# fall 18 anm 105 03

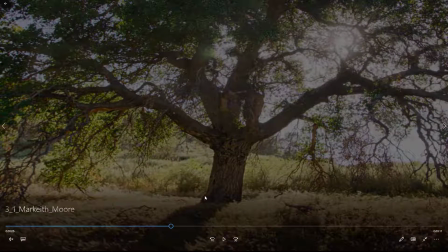[16:48]
Yeah, I guess those two stop on the same frame, and then it stops moving, and then it fades out.
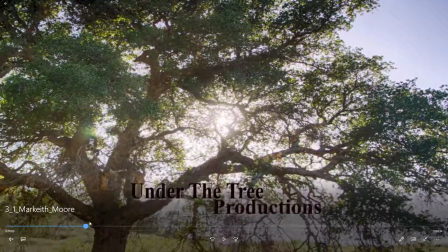[16:55]
And I think what would feel a little slicker maybe is,
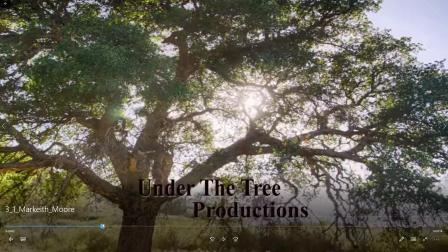[17:01]
I don't know, to have the movement go all the way to the end and have it fade out. Or maybe just don't stop moving the background and have it fade out while the background's moving. What I don't think you want to do is have the text suddenly drop out like that during the fade down, though.
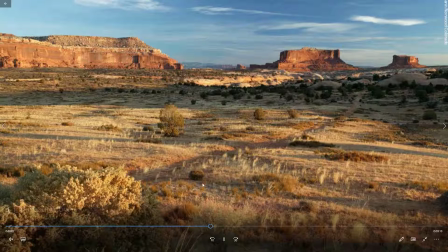[17:15]
I think the text should fade down with the image. And again, I mentioned this in another one.
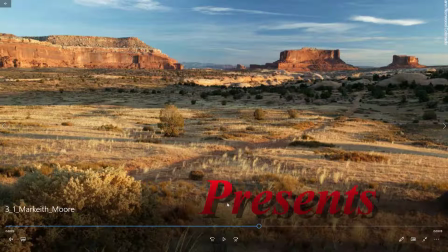[17:23]
Drop shadows like this have generally fallen out of favor in the design world. So if you feel like you need a drop shadow to have the text pop out better, try to blur it a lot, almost to the extent that you can't even tell it's a drop shadow.
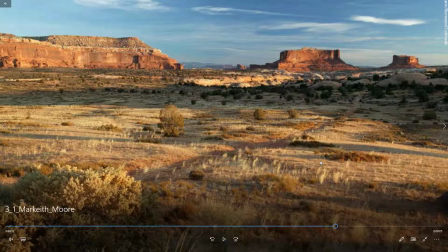[17:38]
And I think that flying in text is sort of, it doesn't feel like justified.
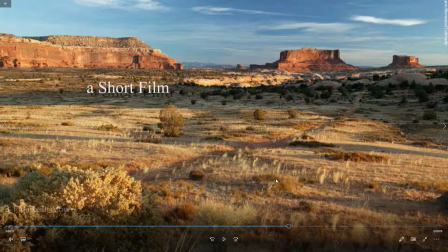[17:43]
It doesn't feel like there's a reason for how that kind of fits into the theme or the background or the look you're going for.
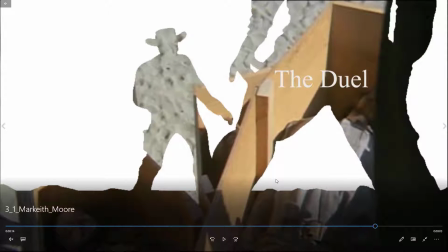[17:53]
And then this, I like that you're using the technique of the kind of character outlines as a mask,
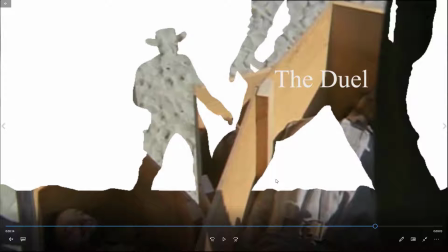[17:59]
but it's just a little weird to have, human bodies as the silhouettes, and what we're seeing through them is more bodies,
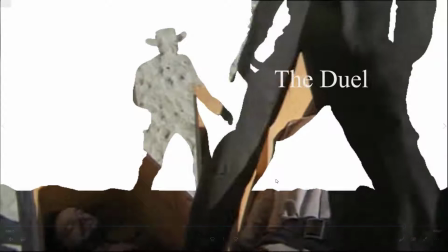[18:09]
like the bodies on the ground, and then someone walking by. I think I think if you had, for example, a town in the background, or a sky, or a desert, or those kinds of things, I feel like that would work better. But seeing bodies on the ground through bodies, it's a bit odd.
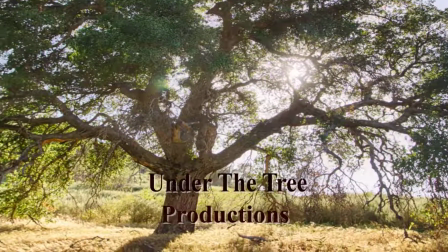[18:29]
So yeah, I think you've got some good elements in here, but I think you could improve on it from where you are. This is Princeton.
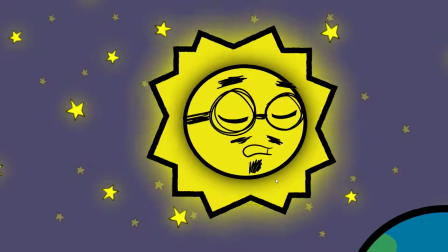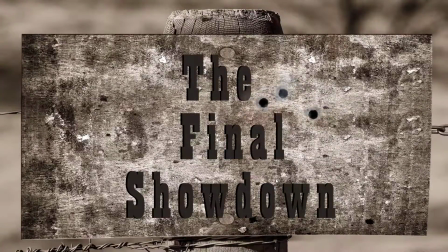All right.
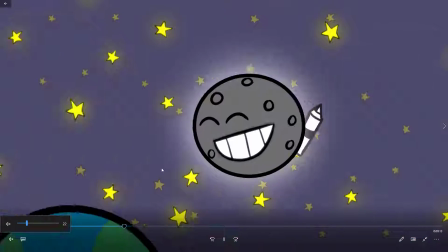[19:01]
So yeah, I think you've got some kind of good sort of cute design elements here, but I guess somehow I felt like
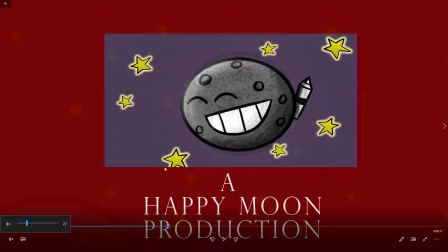[19:10]
the sort of interaction between the sun and the moon didn't
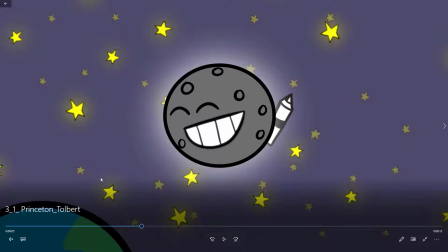[19:16]
quite pay off. Like I feel like sort of just felt like something more was supposed to happen, or you know what I mean, or I missed
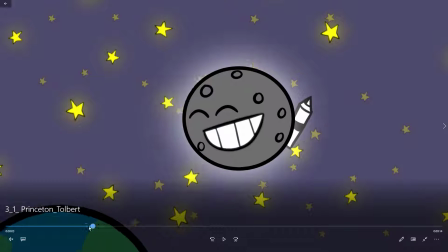[19:24]
something. It's like, why is he laughing? I mean, I guess because the idea is that he's drawn that on the face, but sort of,
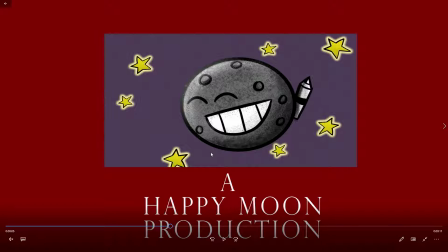[19:36]
I mean, I guess maybe if you saw the pen drawing it on the face and then he laughed, I think it would have come across a little clearer. Not sure I like the frame, the big red frame in there,
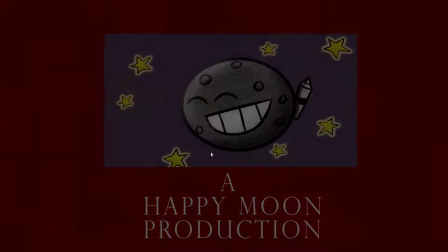[19:52]
but it does make the text pop out the bottom, so it's got that going for it.
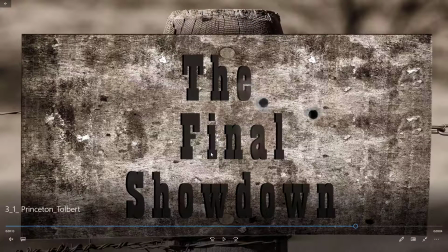[19:59]
I thought the holes in the smoke worked really well.
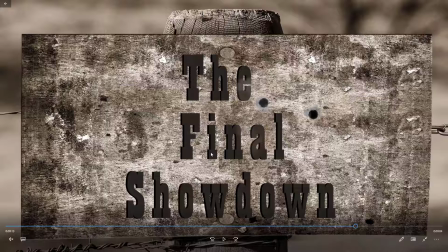[20:06]
you could consider trying to do something with the text to make it look more believably part of the sign, like maybe try to make it look like it's burnt onto the sign or painted onto the sign rather than this very kind of blocky, kind of graphic-y text slapped on top.
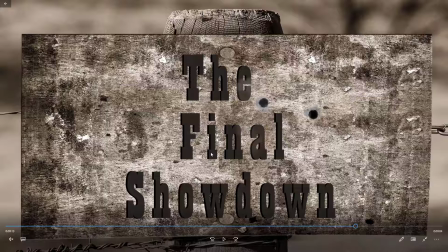[20:24]
Maybe even just, simple thing of even a little transparency on it so you see some of the texture through it. Or try one of the blending techniques, like a multiply or that kind of thing. Um, and again, yeah, not a fan of drop shadow,
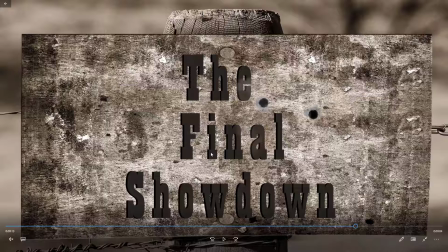[20:44]
so I think you could just get rid of the drop shadow in this case because the text is fine, doing fine separating from the background. You don't really need a drop shadow, so I would probably get rid of that. But yeah, overall, good. This is Jeffer.
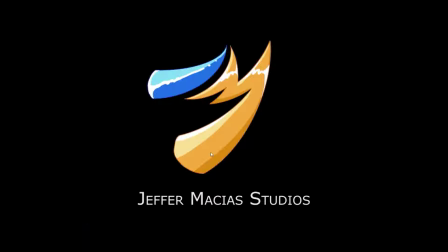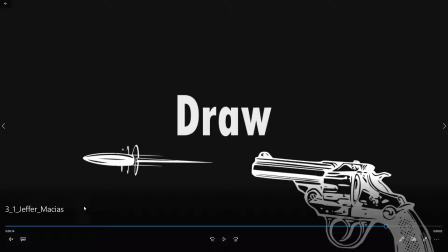[21:13]
Let's watch this again with audio. Sorry about that.
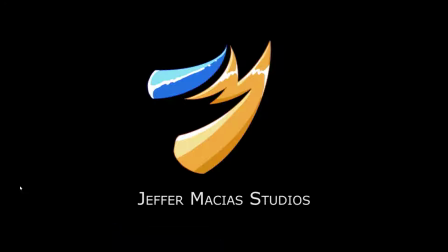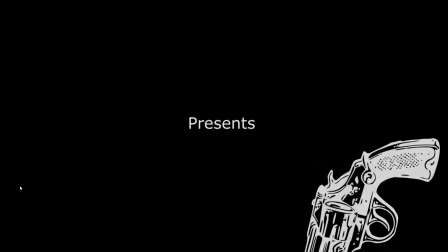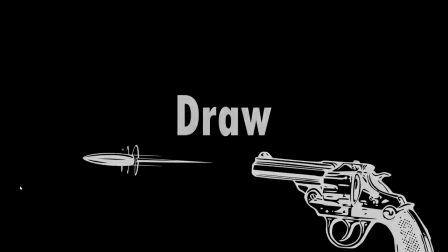So,
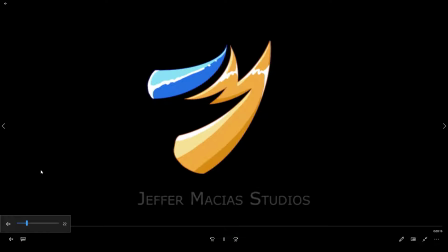[21:41]
yeah, I think again, nice logo. One thing I had suggested on the last one was maybe you could have the highlights sort of move through the logo as if the light is kind of shifting and it kind of helps show the shape of it and makes this feel a little bit more dynamic and alive and moving because right
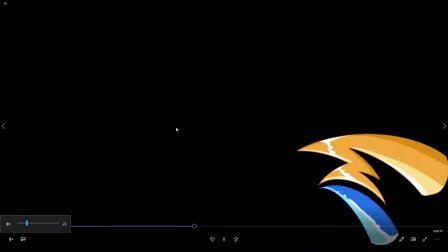[22:00]
now it's very static. And I guess this is supposed to be moving down into sort of
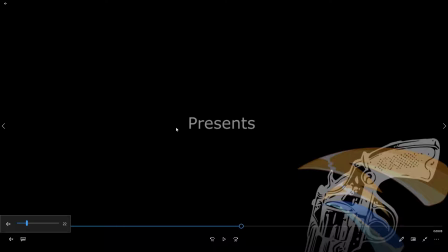[22:07]
the position of the gun, and it's kind of not working for me. I might just do a simpler transition for that.
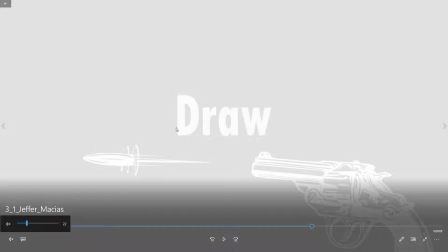[22:15]
And I think if you can get the gun up higher so it's completely in the frame,
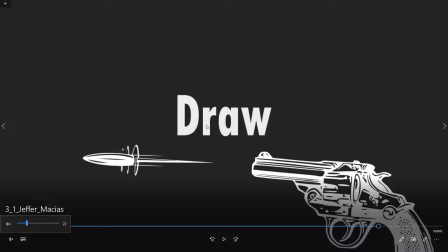[22:20]
maybe you even want to, take the word draw and shift it up so that there's more room for the gun and the bullet.
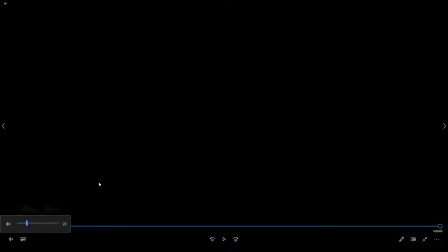[22:27]
It's a nice illustration of a gun. And so maybe you want to see it better.
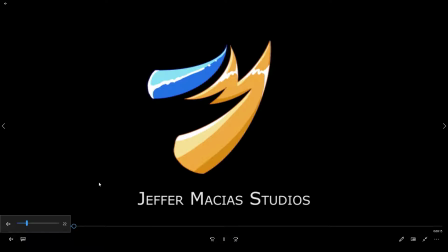[22:33]
But yeah, overall, the good things is it's a good logo, and good illustration.
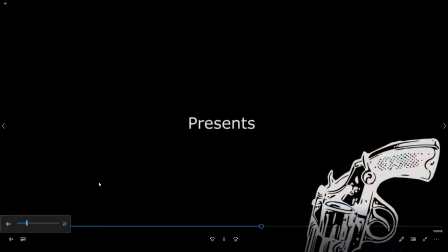[22:41]
I think it could just, yeah, I think I'm not sort of buying that logo turning into the gun or whatever.
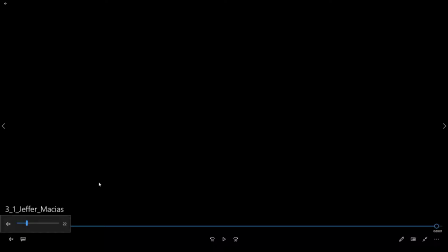[22:48]
And then I think, yeah, just a few adjustments on that end part can improve it to make sure we see the whole gun and not crop it off in the bottom half of the frame.
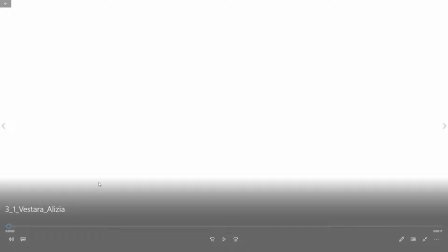[22:57]
This is Vestara.
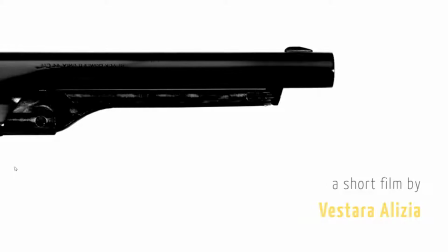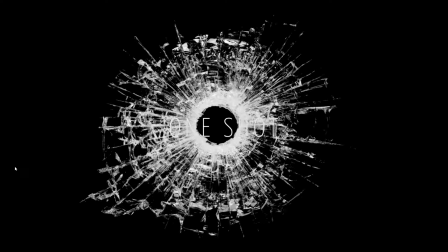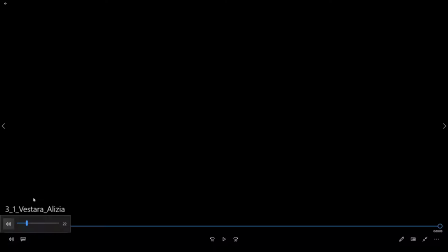[23:17]
This is really good. I think it's got a lot of things going for it.
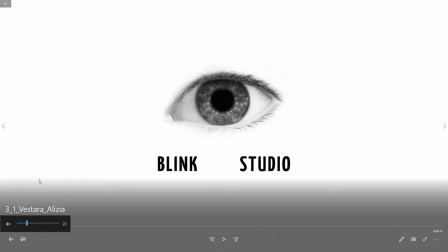[23:23]
I think the choice of music is good, and the timing of the music works well.
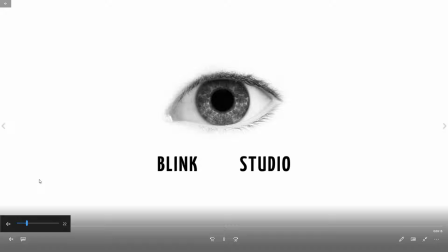[23:28]
I think the concept of the blink, I might have liked it better if it wasn't just the blink.
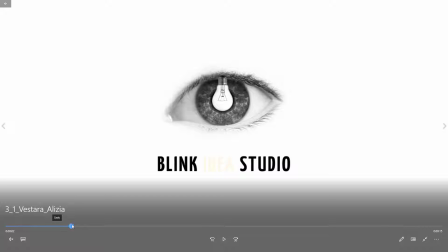[23:38]
You've got, it looks, I can't really see there, but it's straight lines going up and down rather than it feeling like the eyes closing. I mean, it's going so fast you barely notice, and in that case, maybe don't don't blink,
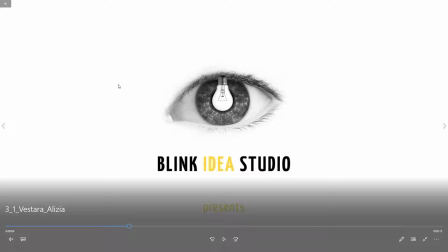[23:57]
because you already got the kind of light bulb and the pupil idea, which I think is kind of cool as well,
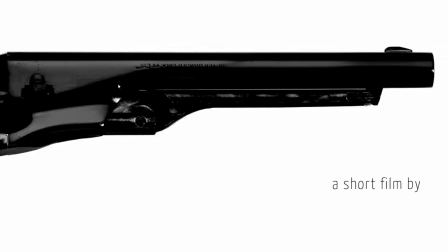[24:02]
and good choice of text and color and all that. I think is nice, and I like the moving like whips in fast and then slows down.
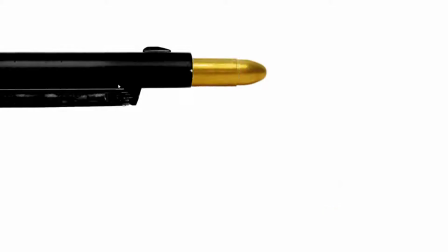[24:09]
You got a nice high res photo, well cut out. And then the bullet thing in one shot.
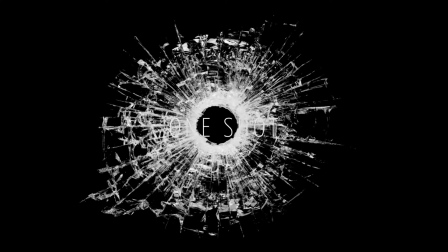[24:18]
Yeah, I think it's good all around. Good choice of fonts, good timing, good images, good movement.
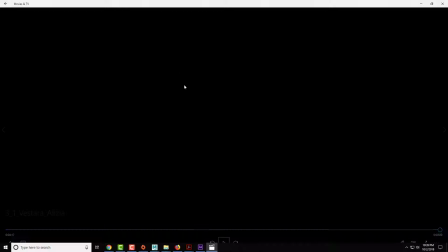[24:25]
Yeah, nice work. This one's Mercedes.
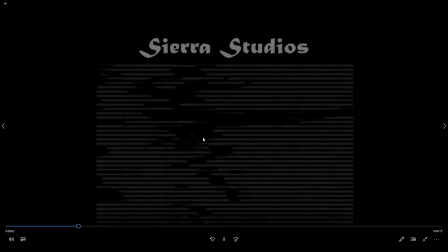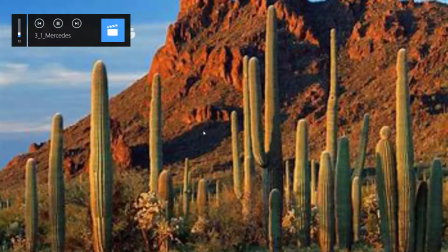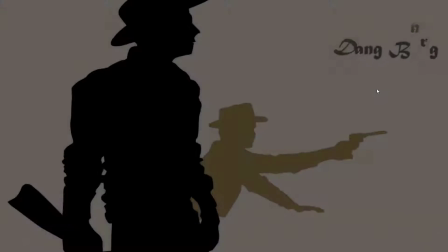Okay.
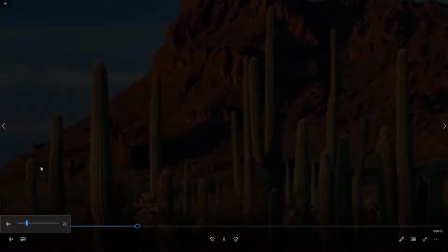[24:53]
Yeah, I think that effect there is interesting.